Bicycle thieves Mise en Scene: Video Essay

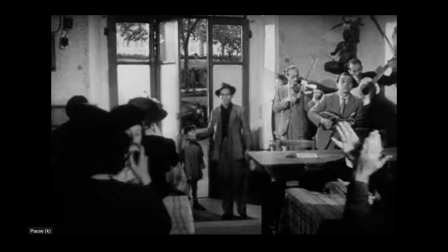(0:00)
Vittorio De Sica was a prominent figure in the Italian neo-realist movement. Before making classics like Shoeshine and Bicycle Thieves, De Sica was determined to revolutionize the formulaic films once new during
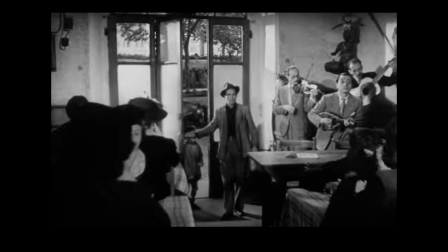(0:12)
Italy's Cinecittà movement established by Italian fascists during the war.
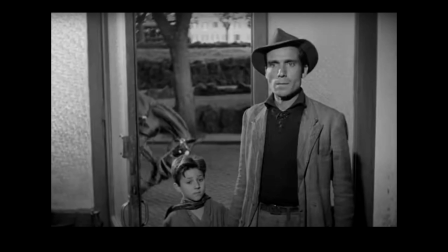(0:17)
However, De Sica aspired to the challenge of expressing ideas of human problems,
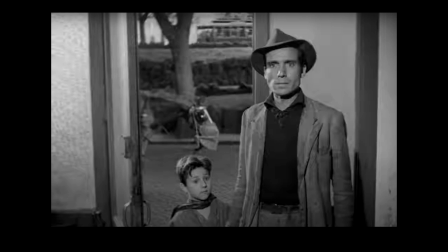(0:22)
values, and suffering in his films after the war in a resurgence of the realist movement.
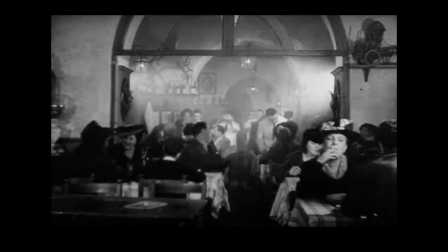(0:28)
Some of the most admirable aspects of Italian neorealism was the short budgeting,
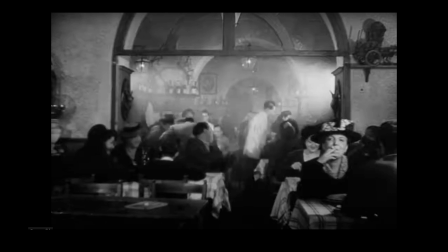(0:34)
the shooting on real locations, and the use of child and non-professional actors. The use of non-professional actors was a strategy that many directors saw fit because it was more suited to a realist style than any other way possible.
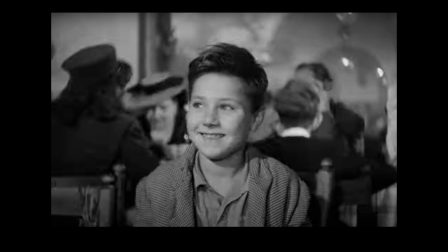(0:48)
De Sica used his first child protagonist in his film The Children Are Watching Us.
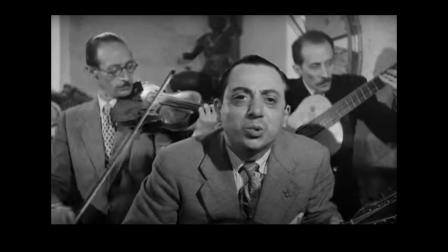(0:54)
The film challenged his works by incorporating a perspective many could relate to. The film proved to be De Sica's breakthrough in the industry even though it did not do well financially.
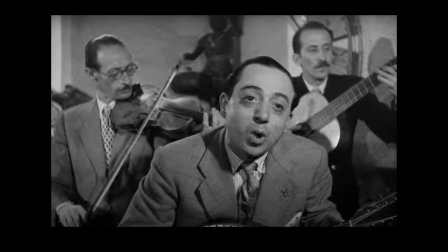(1:04)
It would become a film that marked the transition from occupied Rome into what it is today.
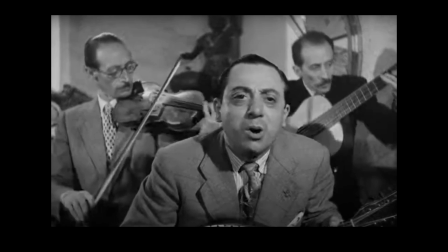(1:11)
It also helped De Sica transition into the auteur he became with his style of child actors intertwined with the adult world
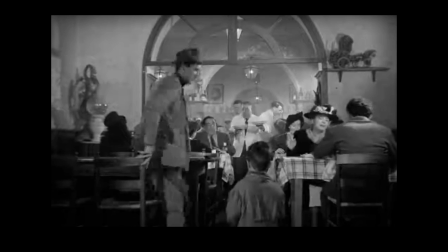(1:18)
to convey a distance between them that would later be apparent as to why children play a vital role in neo-realist films.
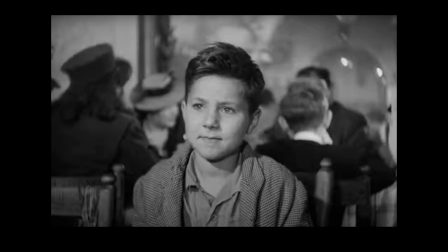(1:27)
The scene I will be analyzing is the restaurant scene where Antonio and Bruno decide to get something to eat after all hope is lost in finding the missing bicycle.
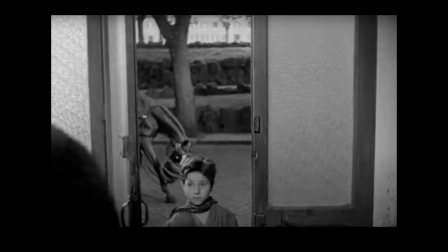(1:39)
The setting is a busy restaurant with the live music playing by a band.
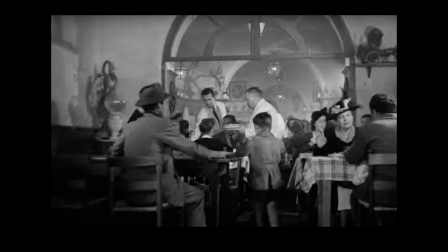(1:44)
The elegance of this restaurant seems to take our attention away from the matter at hand of the stolen bicycle,
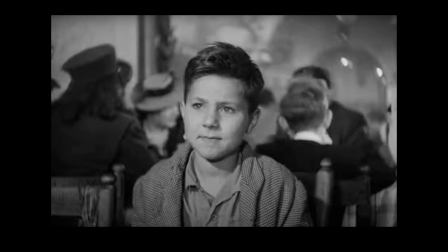(1:51)
and we see Antonio enjoying a quality meal with his son Bruno. The setting sets a tone that everything will be alright when really it won't.
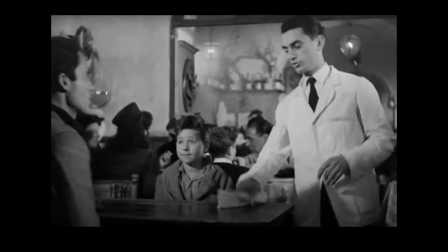(1:59)
Antonio battles with himself internally, but lets his son enjoy his youth at a nice restaurant to cover the reality that they are both facing.
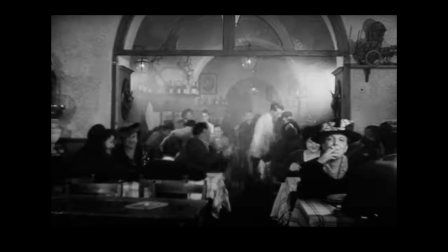(2:10)
The lighting amidst the entire restaurant. We see how important this lighting technique plays in the story because it shows many of the patrons eating and shows how big the world around Antonio and Bruno can be when looking for something or someone in particular.
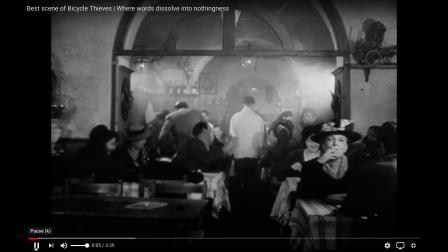(2:24)
It also could mean a place of safe haven for our protagonists where it seems the whole world is turning against them at this point.
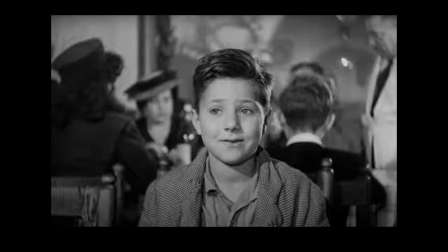(2:36)
Antonio is wearing his work attire and so is Bruno.
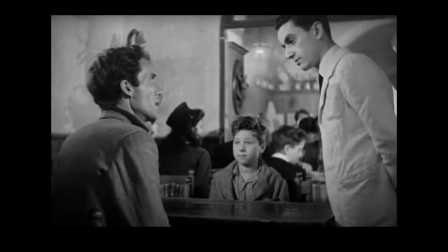(2:39)
They have had a long day and it can be seen as looking rougher than the other characters in the scene who look clean and well groomed.
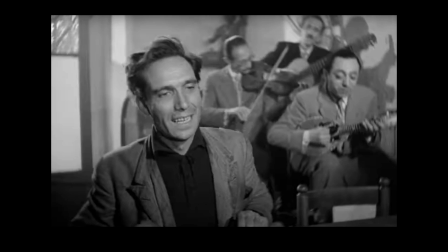(2:46)
This shows the contrast of the worlds that each character lives in.
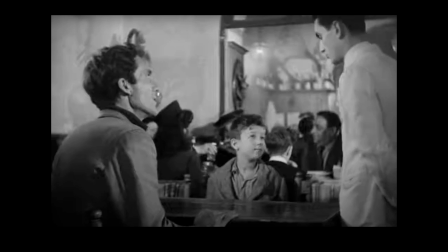(2:50)
The waiter is wearing a white vest that could mean that he is on a higher status than Antonio,
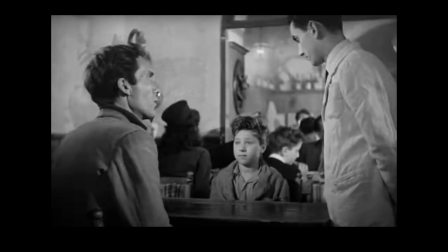(2:56)
and reestablishes the once popular white telephone movies that symbolized wealth and power.
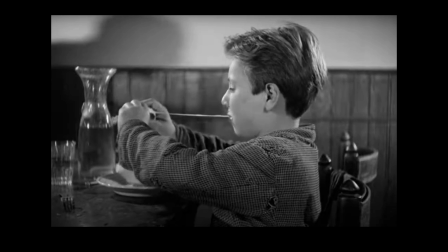(3:06)
The acting is important in this scene. Antonio insists that Bruno eat whatever he may desire to his heart's content.
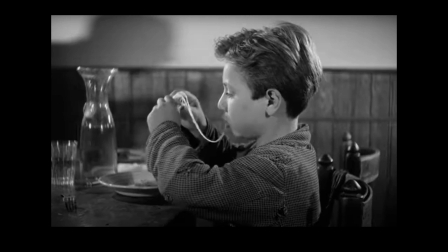(3:13)
Bruno goes along with it because he is unaware of the reality that Antonio is facing.
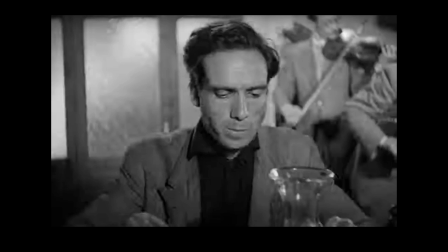(3:19)
We can see a contrast of adult to child in this conversation. Bruno looks to the other table and notices another boy enjoying his meal.
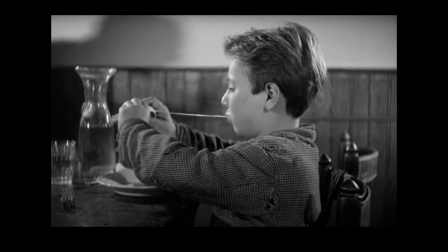(3:27)
However, it doesn't seem that they are in the same situation as Bruno and Antonio are in.
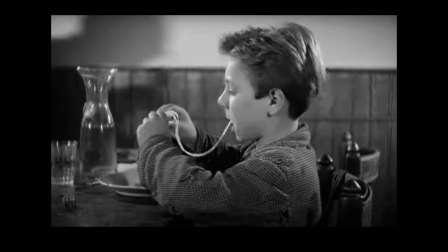(3:32)
This deepens the struggle as Antonio tries his best to support Bruno during these hard times,
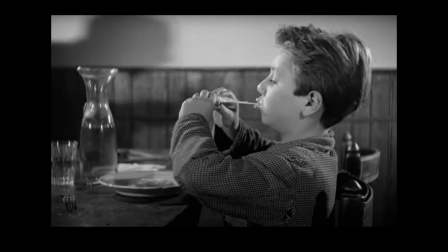(3:37)
but clearly knows that he needs the bicycle in order to keep going out to restaurants like this.